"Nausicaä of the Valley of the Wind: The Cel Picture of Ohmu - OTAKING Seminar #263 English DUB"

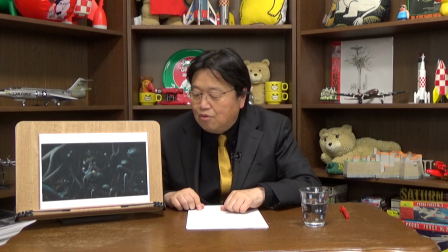(8:20)
and you can instantly understand that from the picture.
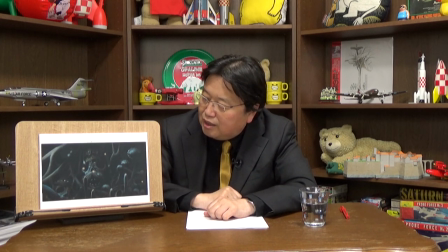(8:26)
Yupa himself also stays completely silent before them.
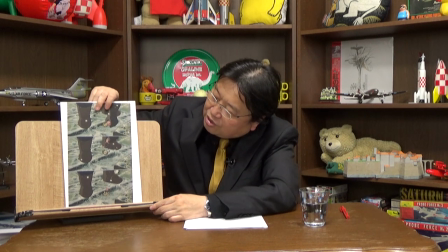(8:40)
Yupa expresses his emotions for the first time.
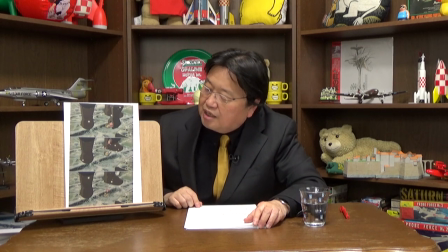(8:48)
After seeing this,
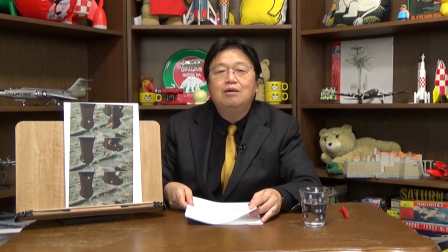(8:53)
He says, yet another village is dead. From this line, yet another village is dead, you'll understand. Oh, this is just as usual.
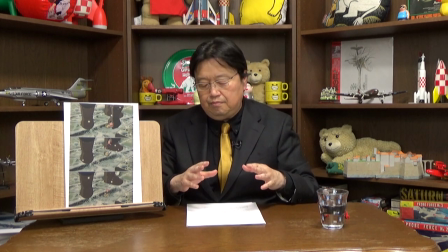(9:04)
In this world, each and every village is covered with fungi and perishes one after another. For those who have never read the original manga of Naushika, the first minute of this is the original manga of Naushika. Hayao Miyazaki's animation actually explains pretty much everything by the spoken lines. But this part has really been expressed just by pictures. You'll also hear the man's voice and realize that he is an old man. With an old man's voice, you're told that this is something you find everywhere in this world.
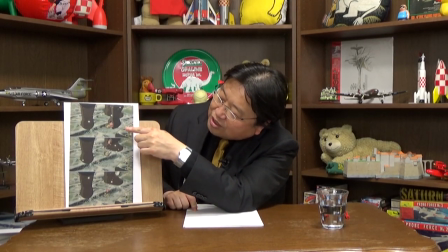(9:47)
It's just normal. I see the doll of a child, when about to be taken up,
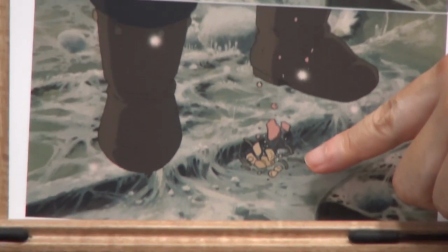(9:55)
its neck comes off when grabbed and the fallen neck breaks into pieces and disappears.
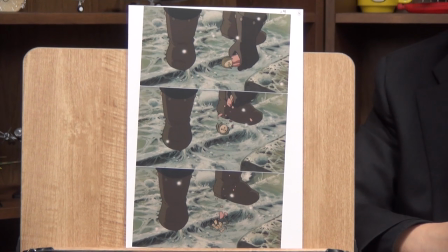(10:05)
And even though this house shouldn't be such an old ruin, the doll quickly shatters,
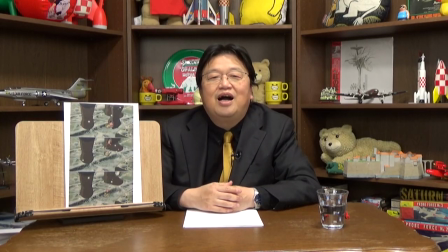(10:13)
which indicates that things corrupt so quickly in this world. As you see from this doll, you'll find what the patriarch's mummy was holding was probably a girl, his very small princess.
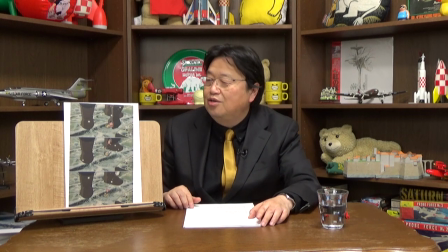(10:29)
So, an ordinary happiness.
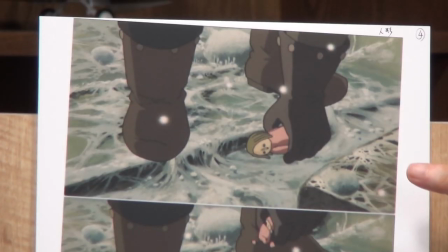(10:33)
Having this doll that, well, sorry to say that, but this is a cheap looking doll. Even this small village with a small princess who has such a cheap doll has been ruined. That means such an ordinary happiness is gone.
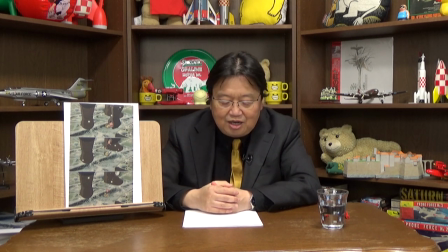(10:51)
But for Yupa, the adventure of this world, this is not the first time, but rather a usual thing.
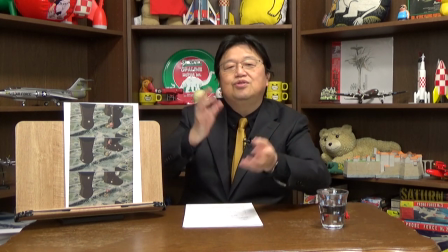(10:58)
Until this point, it has been completely silent, except for scenes of the sports breaking out apart and blowing out.
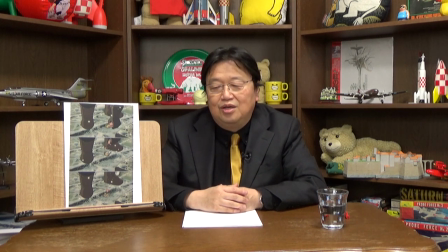(11:06)
Because of the complete silence, the sound of Yupa kicking off the door and the monologue saying, yet another village is dead, sounds quite impressive.
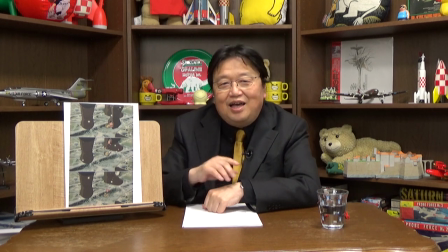(11:16)
Here, the silence is suddenly broken by a terrible and creepy sound like guah, guah, guah. Then the scene switches suddenly from the dark room to a clear view like this.
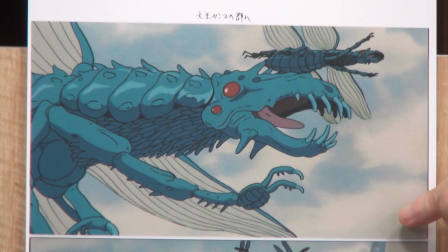(11:30)
Then you see a huge insect flying in the sky. This is the first insect that appears in this movie. It's called Royal Yanma, or Giant Dragonfly. These were the ones growling out of the complete silence. The growl echoes and the insects fly around.
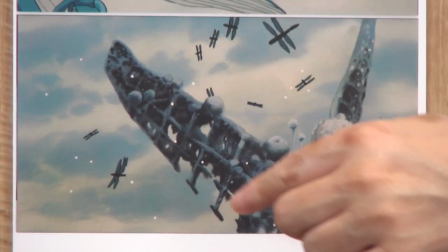(11:49)
Then in the next cut, a swarm of Royal Yanma is swirling around the windmill.
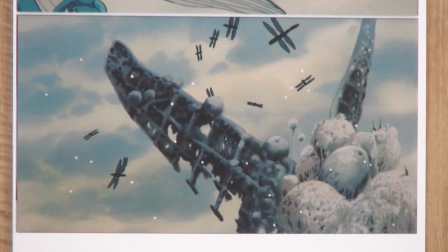(11:57)
Now, Yupa says, let's go. Soon this place too will be consumed by the toxic jungle, looking up at the insects with despair.
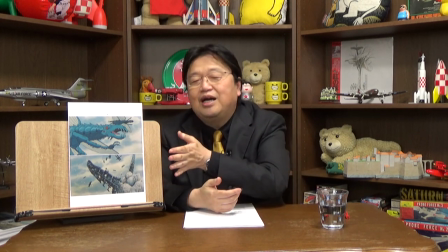(12:06)
This part so far is the pre-credit, or the part before the title. The toxic jungle and the insects are depicted as absolute evil at this point.
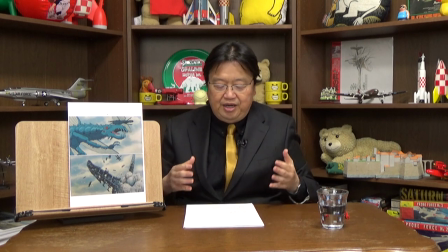(12:15)
They are evil and they threaten humans.